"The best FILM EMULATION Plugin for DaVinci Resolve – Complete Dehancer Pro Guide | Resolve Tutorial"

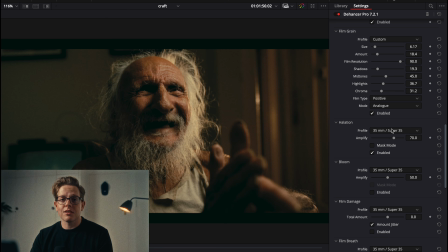(16:22)
The cool thing is that you could just go in and use 35mm halation, which was based off of what it would look like on 35mm film stock,
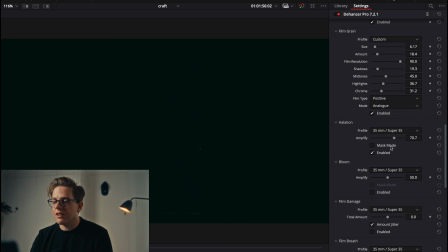(16:31)
but you can also come in and dial in what it's going to look like in the sense of how you want it by increasing your amplify,
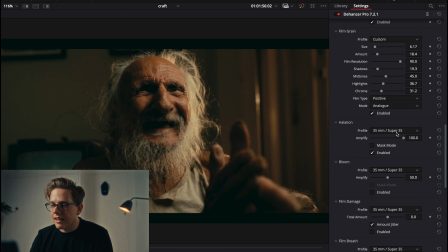(16:39)
and sometimes
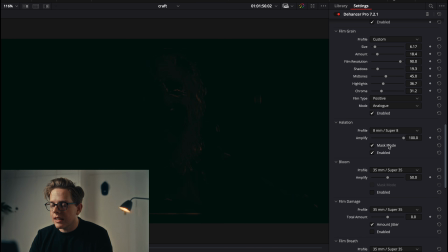(16:44)
like that.
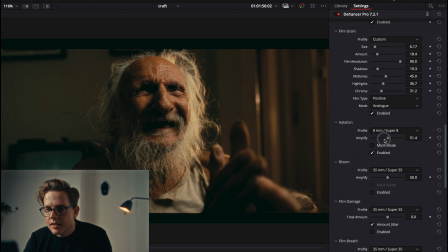(16:48)
That's looking pretty cool. And there you can see this halation right there. The great thing about it for me is that it really just looks natural and feels really good with the footage.
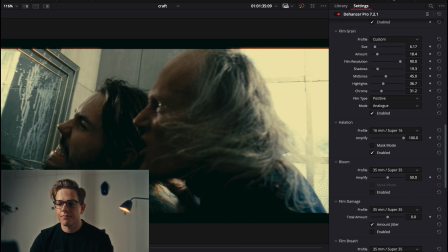(16:59)
It doesn't feel like something that we've added in later. I'm going to go back to our last shot, and you can see it starting to pop up here in his eye.
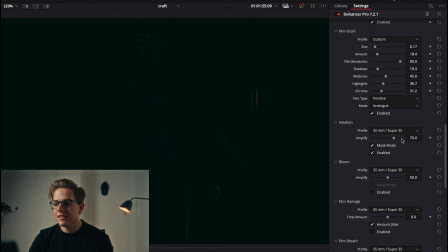(17:08)
So it's always good to make sure that you check through your whole scene. So let's go to 35mm, and that's looking better already.
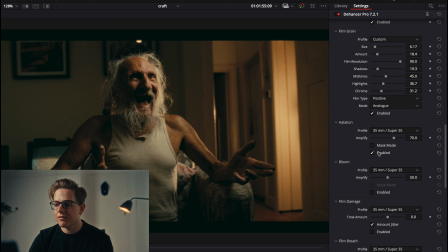(17:15)
So that's off, and that's on. But yeah, especially here in harsh highlights, you're going to see it quite a lot, and it does give it a very filmic look. It's so specific to film where you would have halation, and so having well-used halation is just going to make your footage look that much better.
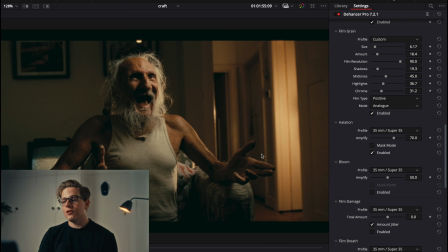(17:32)
But you just have to make sure that you're using good halation, which is exactly what Dehancer is. Let's move on to bloom. Bloom is pretty much where your highlights are going to have a bit of a more bloomy effect to them. They're going to have sort of a glow, and it works so much better than the DaVinci glow effect.
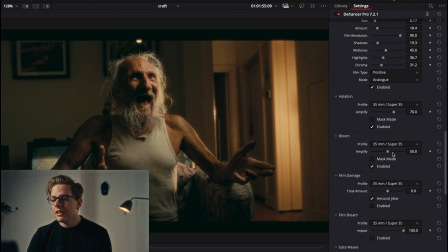(17:50)
I find that the bloom within Dehancer is just so great. It really softens your image nicely, which is great because now, especially like this camera that I'm filming on, A7S III, it's so sharp. You can see like every pore on my skin, and it's a little too much.
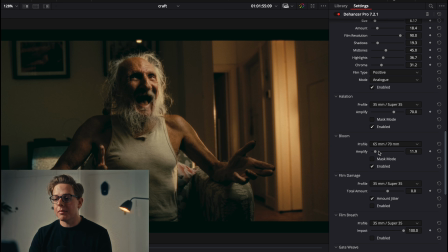(18:08)
And so working in a digital world, being able to add something like bloom in a natural way, which is going to bloom your highlights just ever so slightly, and it's just going to take the sharp edge off of your image, it just makes a world of a difference. So I'm going to push it all the way up so we can see.
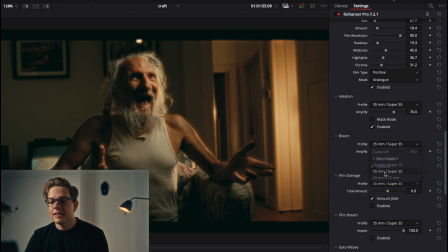(18:26)
Again, you've got all your different film stocks to emulate. Let's go to 35mm film and pull this down a little bit. We can mask as well so you can see what it looks like in terms of where it's picking up, and that's looking nice to me.
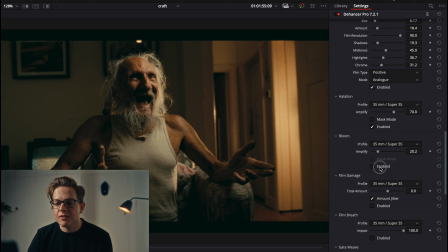(18:41)
So that's on and that's off, and already those two things just soften the image. It really feels filmic to me. This looks incredibly good. The only thing that I would do is probably increase my grain size and grain amount, just so that we've got a little bit more going on, something like that.
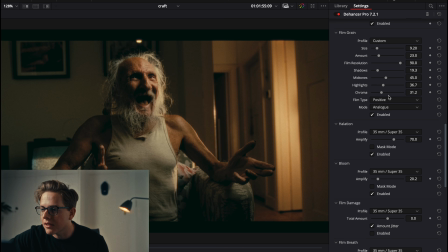(18:58)
That's looking good to me. Maybe a little bit less chroma as well, and probably leave it somewhere there. So within the matter of, I don't know what it's been, like maybe 5 minutes, maybe 7 minutes,
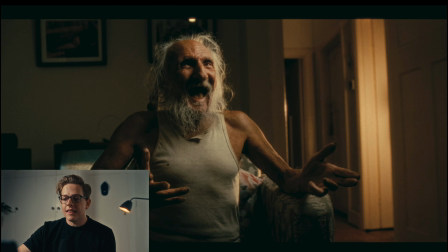(19:10)
we've already graded 2 shots that look really filmic and beautiful.
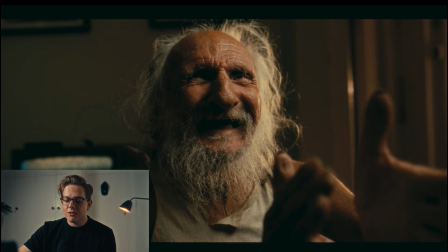(19:15)
I mean, look at that. Those 2 shots they look beautiful.
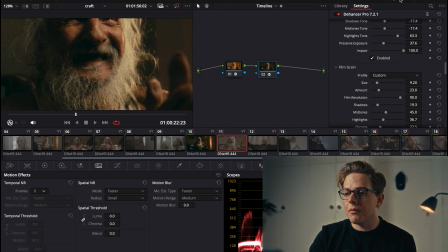(19:20)
We haven't even added a lot of saturation. If we were to go back into our clip node graph,
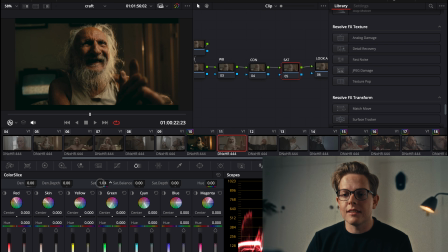(19:26)
come into our saturation node and put in some saturation, like you'll really see it come to life. There it is there. It's looking good. Let's come back here and do the same thing. Saturation node. Let's pull in some saturation somewhere around there.
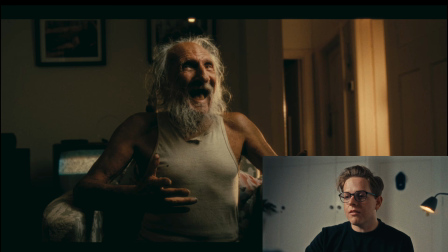(19:45)
Off and on, off and on. And you can really see, like,
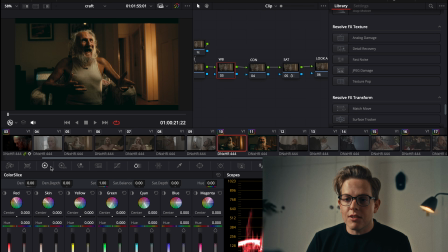(19:49)
once we start putting in saturation and you have a good white balance done,
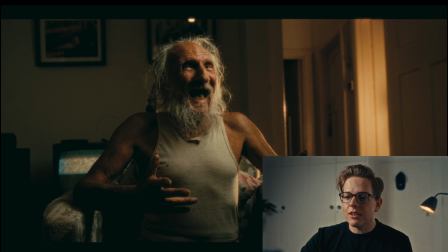(19:54)
Dehancer just makes your image look so incredibly good. It brings down the redness and skin tones a lot so that it actually looks more realistic. Digital cameras just do something really weird to skin tones, I find at least, and Dehancer helps me control it in such a nice cinematic way.
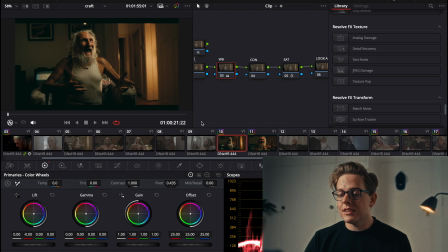(20:12)
So that's pretty much what I use Dehancer for. I don't really go much further than that, but I am going to walk you through the rest of it just because there are some really amazing effects that you can still use, such as film damage, which, as you guessed it, is going to add some film damage to your image.